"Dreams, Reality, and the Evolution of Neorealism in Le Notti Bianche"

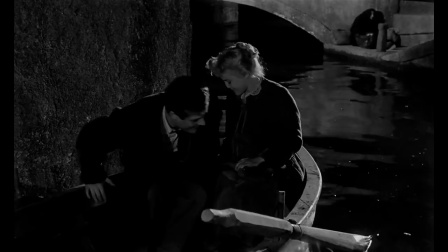(28:43)
But it also acts as the intoxication of Mario, who prior would scoff at Natalia's outlandish ideas,
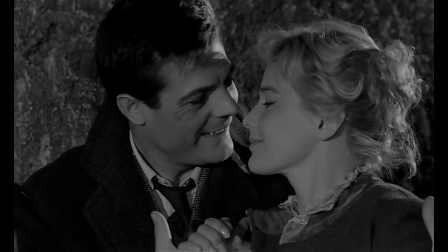(28:49)
but in the canal's depths, now sees his eventual marriage to Natalia not a potential, but a guarantee.
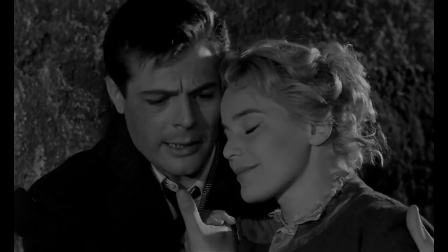(28:56)
Here he says,
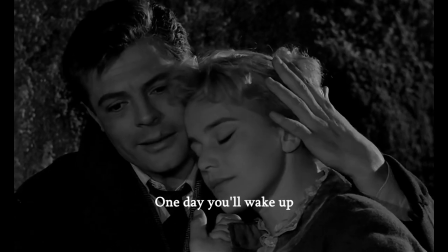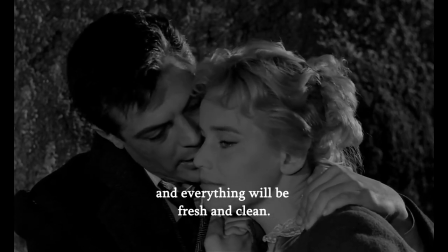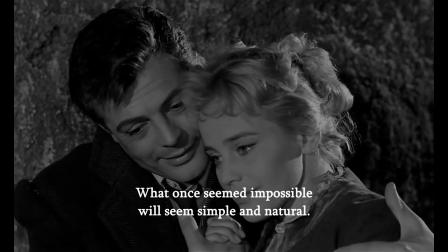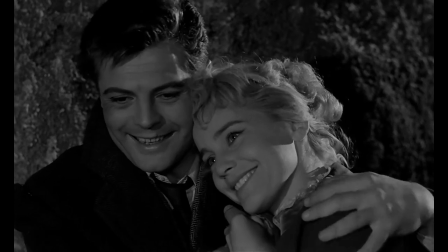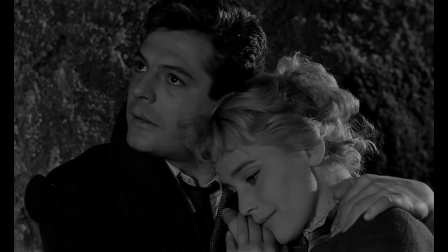(29:23)
Under the bridge between reality and fantasy, Mario has become completely enveloped in dreams, which are further cemented by snowfall.
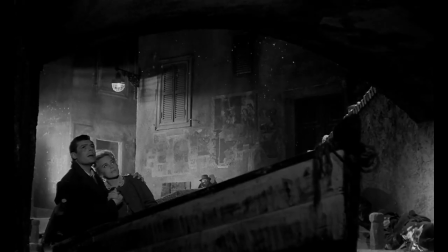(29:31)
I mentioned before how the snow seems to the duo a sign that their fates have been given the go-ahead by a higher power,
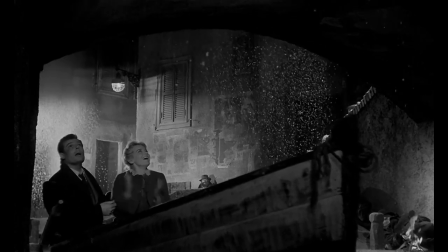(29:37)
and they rejoice in the freedom of their choice, even if the snow may actually indicate a warning.
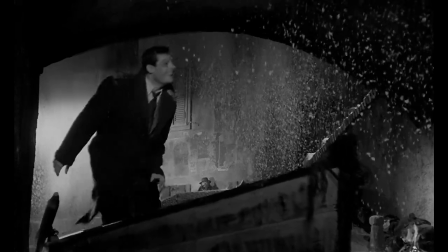(29:42)
This is partially because weather foreshadowed events in each night of the short story.
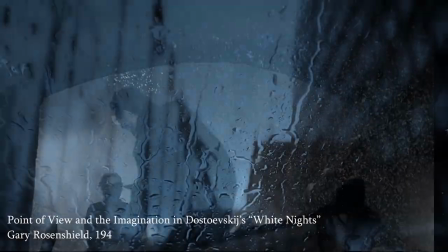(29:47)
Gary Rosenshield for the Slavic and Eastern European Journal notes how the weather of each night progressively worsens until the significantly improved fourth night,
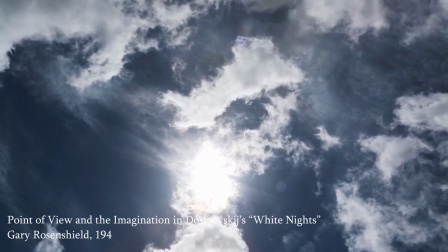(29:56)
which proves to be deceptive as it heralds the lover's return, followed by the morning after, which is dark and dreary.
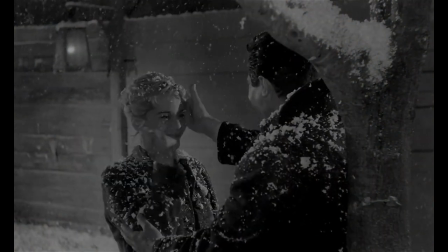(30:03)
Likewise, the majesty of the snow and the comfort it brings are tricks for both the characters and the audience who loosen up before immediate and cruel blow.
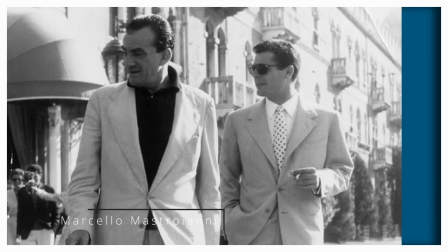(30:12)
This is a personal favorite Marcello Mastroianni performance of mine as he's playing into an underrated type of his, the novice.
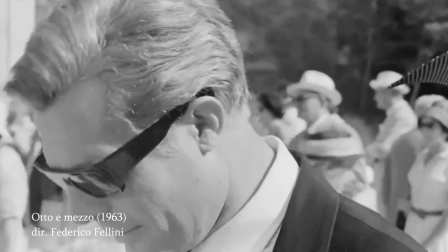(30:20)
Though he's often well regarded as a suave leading man in Fellini's films and as the attached-to-the-hip counterpart for Sophia Loren.
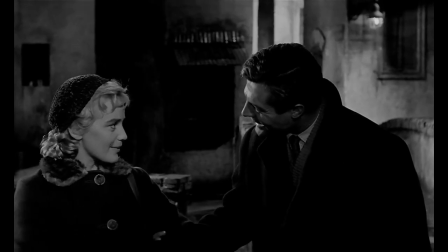(30:26)
De Noti Bianchi betrays an archetype closer to Mastroianni's own personality.
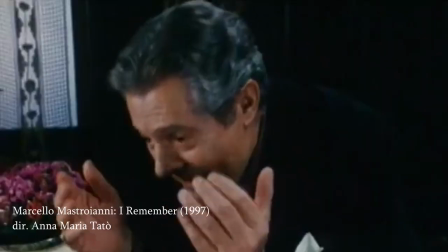(30:31)
In Marcello Mastroianni, I remember, we see key insights into his off-screen persona and more goofball tendencies.
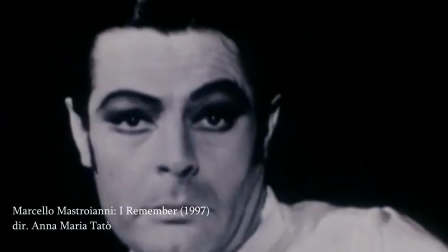(30:38)
One example I can think of is when Mastroianni was in New York and stumbled upon Aang Bancroft.
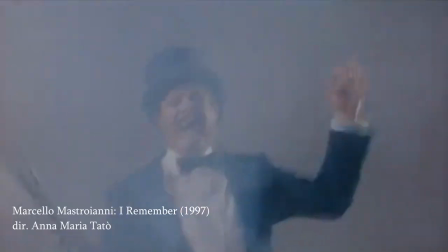(30:43)
Trying to flirt, he started reciting lines to her from La Dolce Vita, only for her to speak back to him in Italian and not fall for his game.
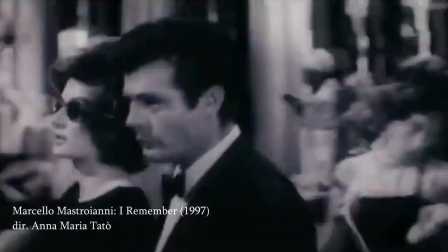(30:51)
Essentially, I think Mastroianni was able to play the charmer who wasn't self-aware of his own shortcomings remarkably well.
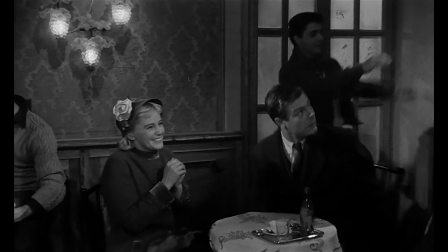(30:57)
As in Le Noti Bianche, where he tries explaining his grandiose life philosophies to Natalia, whose attention is anywhere but.
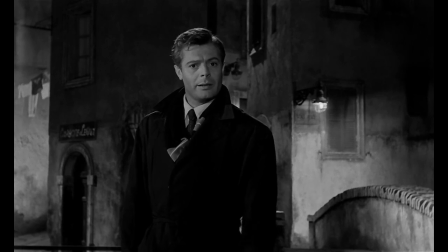(31:05)
Especially fitting is that they seem to tailor the dreamer character in this adaptation towards Mastroianni.
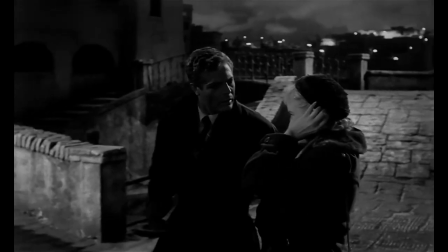(31:10)
Here, it is Natalia whose fantasies are less grounded and bordering on the obsessive, while Mario is a bit more stubbornly stuck in his ways.
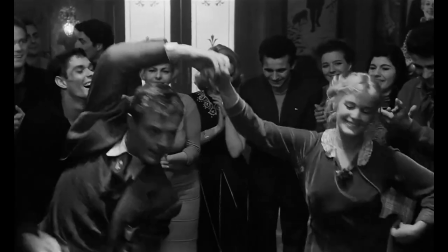(31:18)
Yet, it's his attempts at flirting and bumbling peacocking and dancing that make it known that Mario isn't as grounded as he thinks.
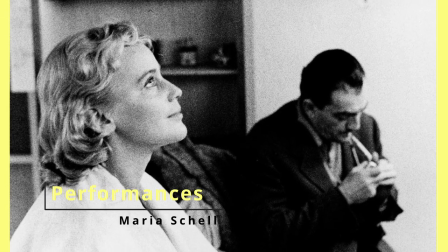(31:25)
Maria Schell's contributions are just as significant.
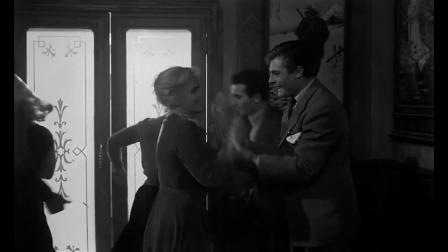(31:28)
Her portrayal of a girl who's not quite grown up are accentuated by her bright eyes and smile, and mannerisms like biting her nails.
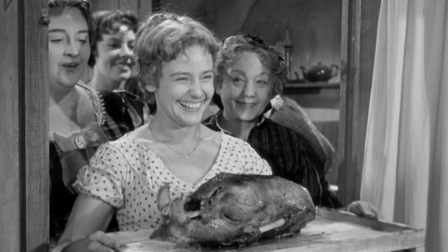(31:36)
Schell was an Austrian-Swiss actress and a hot commodity after the success of Gervaisi,
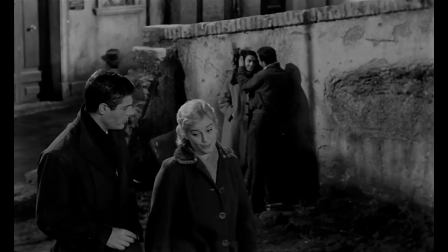(31:41)
and was contracted for only a short period of time, leading to a speedier production.
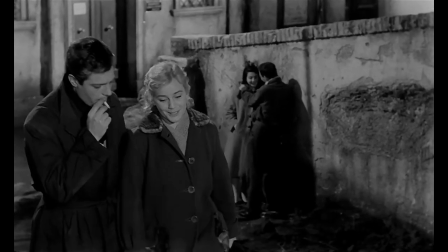(31:46)
She also apparently learned Italian in a short span of time to the delight of the crew.
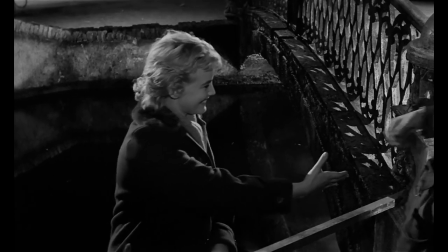(31:51)
Much of the affects she infused into her performance would likely have been lost with a dub.
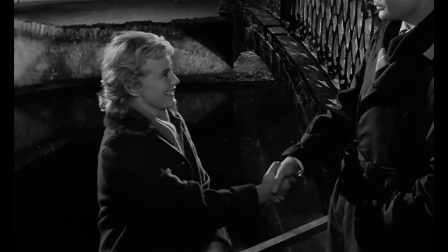(31:56)
As mentioned before, her character is also modified from the story to be more of an accentuated dreamer,
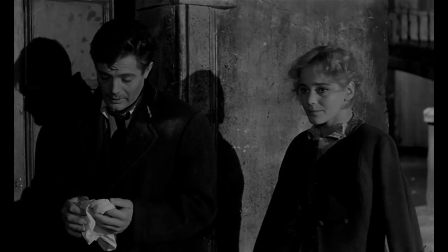(32:01)
whereas Dostoevsky's Nastenka acknowledges the implausibility of her lover's return, but stoically makes an attempt regardless.
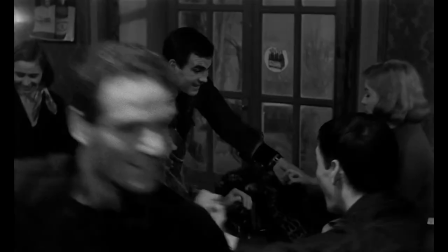(32:08)
Chelle's Natalia is indecisive, flirtatious, and prone to frequent mood swings.
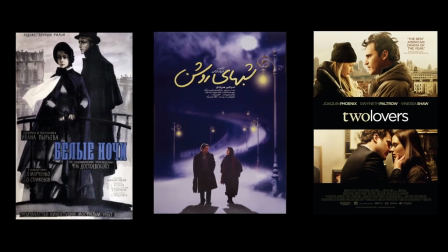(32:15)
Briefly, I'd like to examine what other adaptations of the source material did differently, and what they offer to the grand narratives of the story.
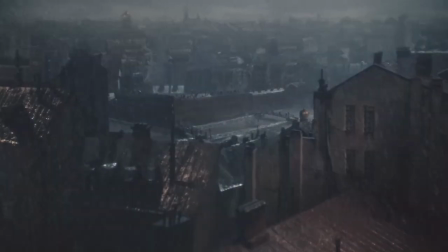(32:23)
White Nights The first Russian film adaptation of the story came two years after Lenotti Bianche.
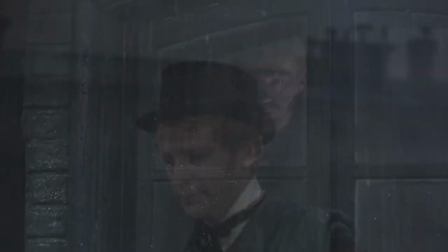(32:32)
Directed by Ivan Pyryev, it's a more direct period adaptation with Oleg Stretzenov's dreamer,
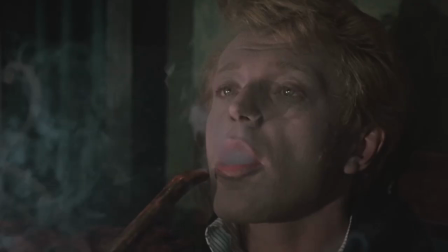(32:37)
a more Dostoevskian figure, primed for fluctuations between wide-eyed optimism and extreme melancholy.
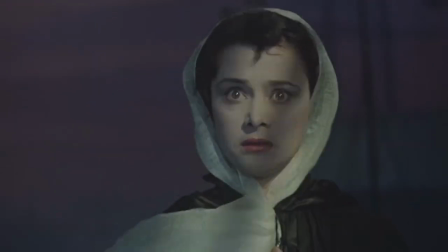(32:45)
Despite what the posters would have you believe, the film fits the atmosphere of a dream, with bold technicolor and a swelling score.
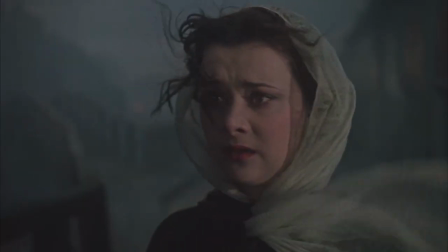(32:52)
It's impressive that a Moss film production is able to mimic the emotional bombacity of a contemporary Hollywood blockbuster,
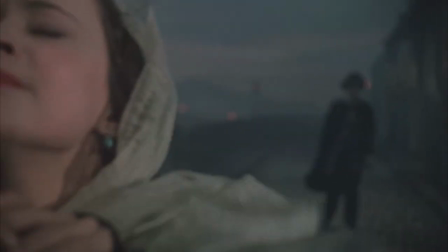(32:59)
and it works as an adaptation in its own right.
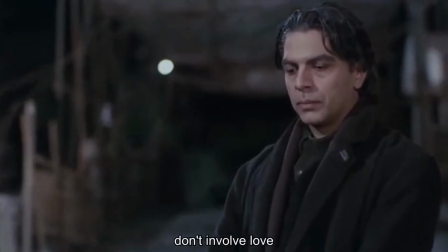(33:03)
Shabhar O'Shaan is a highly underseen Iranian adaptation directed by Farsad Motamen.
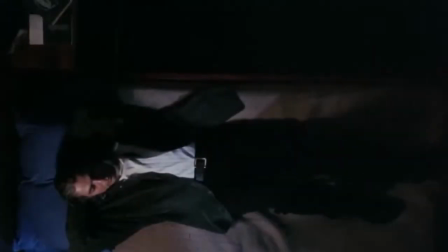(33:11)
It It takes more liberal interpretations of the source material that all work in its favor,
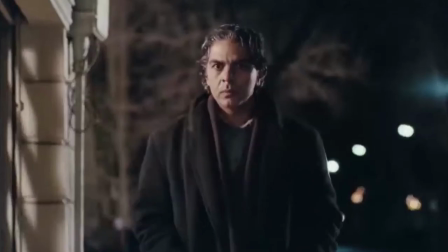(33:16)
making the Dreamer a disillusioned literary professor, with his eventual turn to Dreamer in Love that much more drastic.
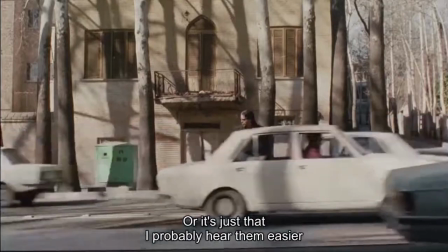(33:22)
This version also makes good use of voiceover to narrate the Dreamer's inner thoughts present in the story, and seeing as he's a literature professor,
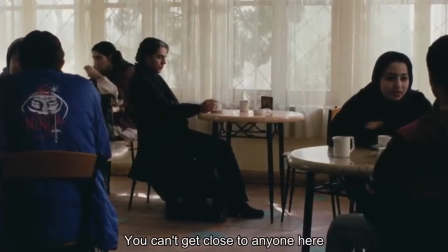(33:30)
it's remarkably fitting that he had these types of inner monologues during his periods of isolation.
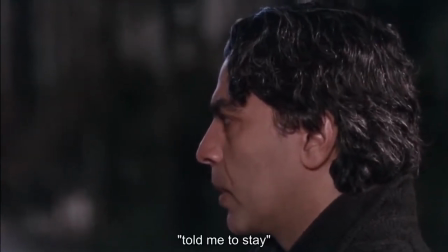(33:35)
Poetry is an omnipresent aspect of this film, being a main topic of discussion between the two,
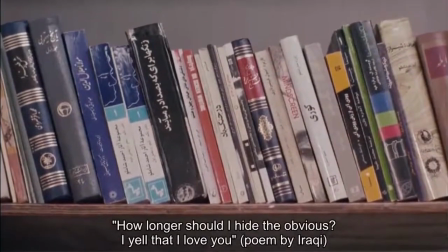(33:40)
and each line of dialogue reads like prose and thoughtful ruminations on life.
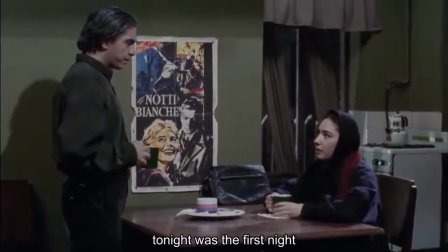(33:44)
There's also a fun little nod to Le Noti Bianchi, where a poster for said film hangs in his apartment.
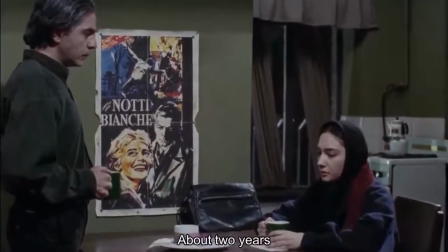(33:50)
The irony being that, if the professor knew the plot of the movie, he would also know everything that's about to transpire.
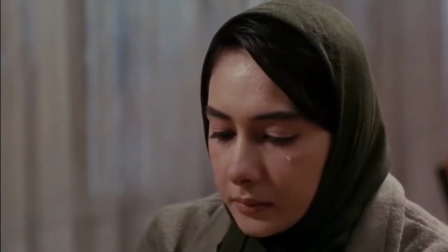(33:57)
Highly recommend this adaptation.
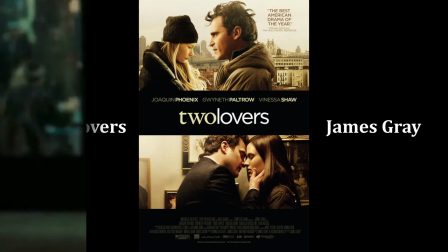(34:01)
Two Lovers James Gray This one's the wild card of the bunch, as rather than a direct adaptation,
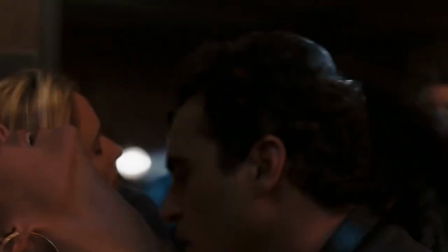(34:08)
this film more loosely translates some of the core ideas from the story, namely a loner who pursues a woman in the spirit of life that's already occupied,
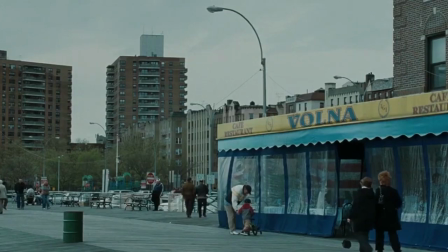(34:16)
along with several other story beats. First off, New York is a wonderful setting for the story, with the landscape informing the narrator's loneliness.
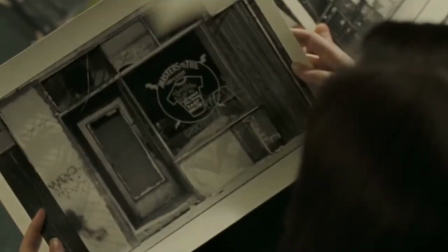(34:25)
Here, the dreamers' infatuation with buildings and the stories they tell is transplanted onto a passion for landscape photography.
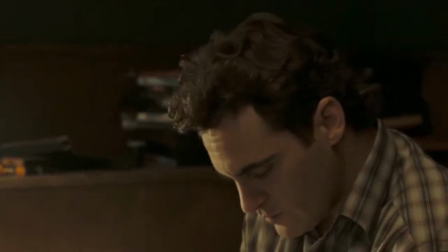(34:32)
Joaquin Phoenix, of course, thrives in these socially inept, downtrodden characters, and this role is no exception.
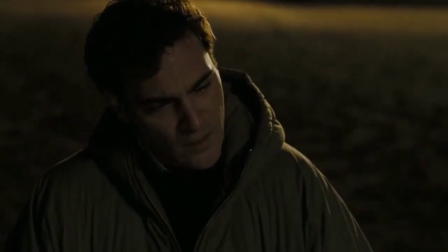(34:38)
So many little quirks of his that are so genius and so early in his filmography, where he'd go on to perfect this kind of performance later in his career.
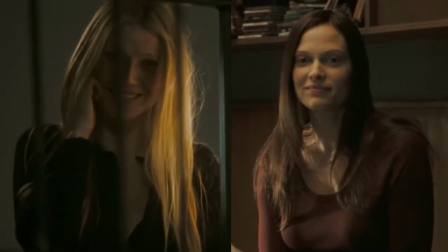(34:47)
The element of having two women is an interesting one that was flirted with in La Noti Bianca,
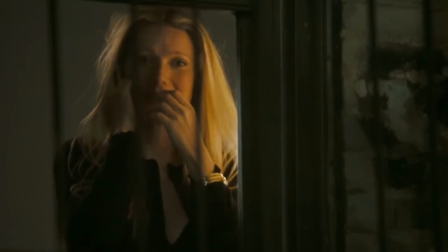(34:51)
allowing him to switch off when either his interest isn't sustained or he doesn't get his way.
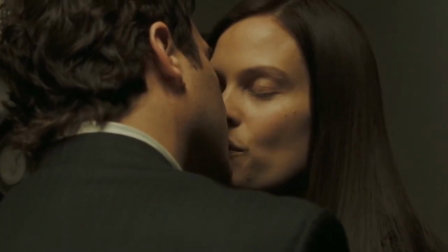(34:56)
The handsome dreamer is a bit immoral in this regard.
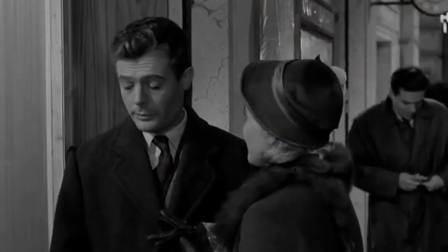(35:00)
When he learns his dream girl is taken, he tries to feign disinterest, or sabotage the relationship, or inspire jealousy.
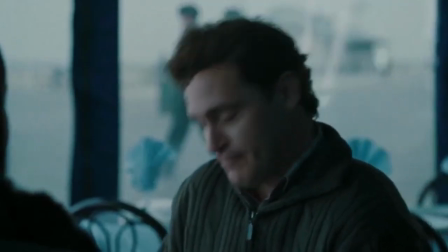(35:09)
However, there is one very personal gripe that slips through. If Leonard were I, I would not fumble Vanessa Shaw for Gwyneth Paltrow.
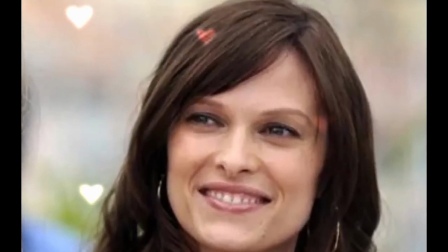(35:18)
Simply unfathomable. Also shout out for slipping in an awkward dance-capade.
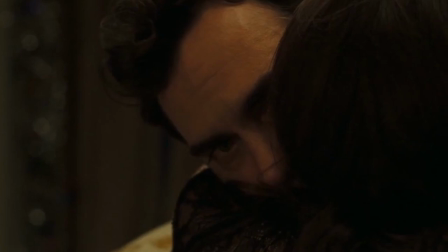(35:25)
We love to see it. Overall, an excellent film that gets at the core ideas of the story while doing its own thing.
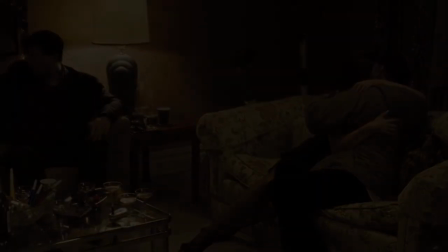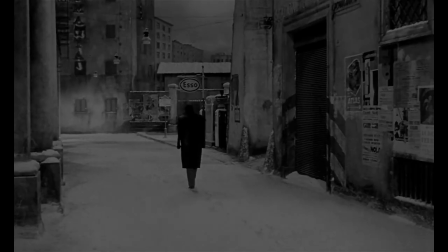(35:37)
Mario's resignation at the end of the film is thematically underscored by his return to the city streets, along with the stray dog that greeted him in the film's opening.
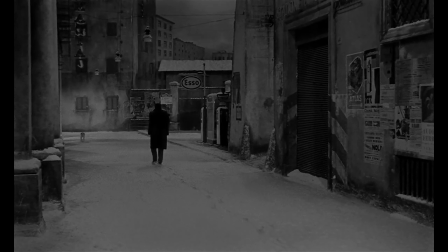(35:46)
A companion, yes, but a symbol that, having given up the dream of Natalia and the alternate life she offered,
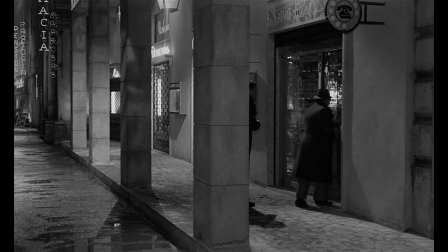(35:52)
he'll instead return to his old practices that made him so spiritually dead to begin with.
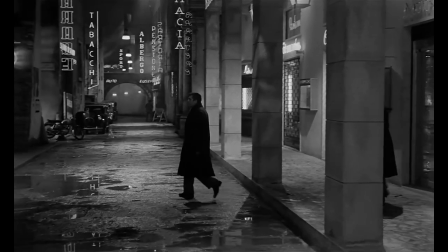(35:57)
It's lacking the stories afterward where the protagonist is invited to Nastenka's wedding,
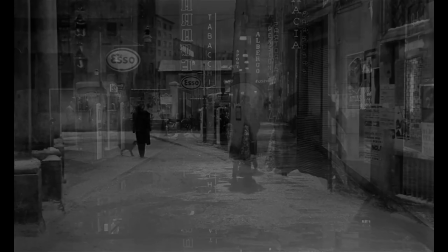(36:02)
and he derives optimism from the series of encounters, provides an avenue of authorship on Visconti's part.
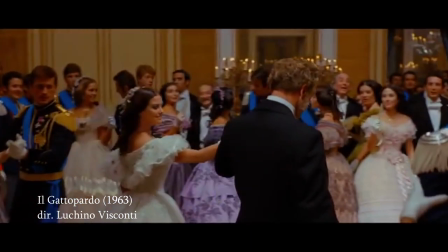(36:08)
His protagonists, most notably in Il Gatto Bardo, are often outsiders in a world quickly changing without them.
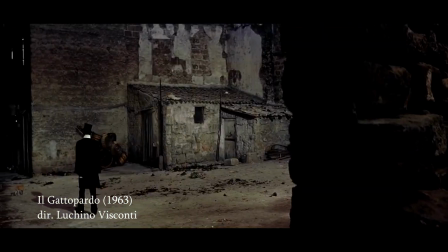(36:15)
Il Gatto Bardo, spoilers, also ends with the protagonist entering an Italian city street with an unsure future.
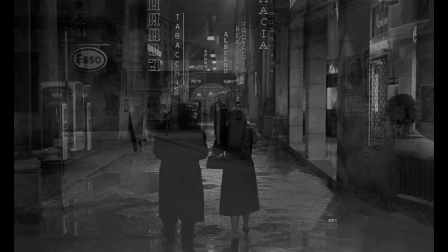(36:22)
In the literal sense, we can identify Mario's alienation in his inability to socialize with those around him and his attempts at dancing.
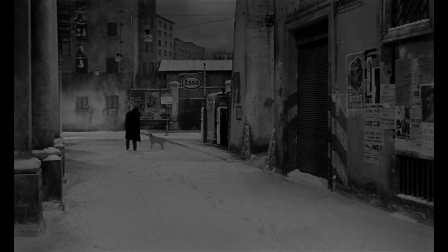(36:30)
Though far more significant is his resolution in resignation. It's the aspect of humanity where people get married in non-ideal relationships, thinking the act will somehow change everything, or that that's what you're supposed to do.
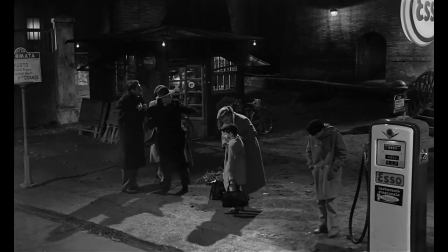(36:43)
Have children with that same partner, enter careers they despise but make money,
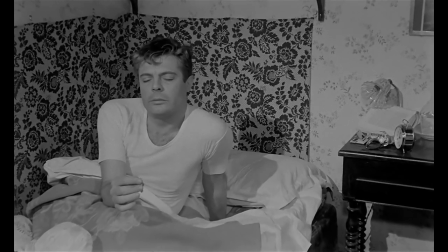(36:48)
judge through the mundanities of life because you believe you're not owed happiness, die fearing you've lived an unfulfilling life.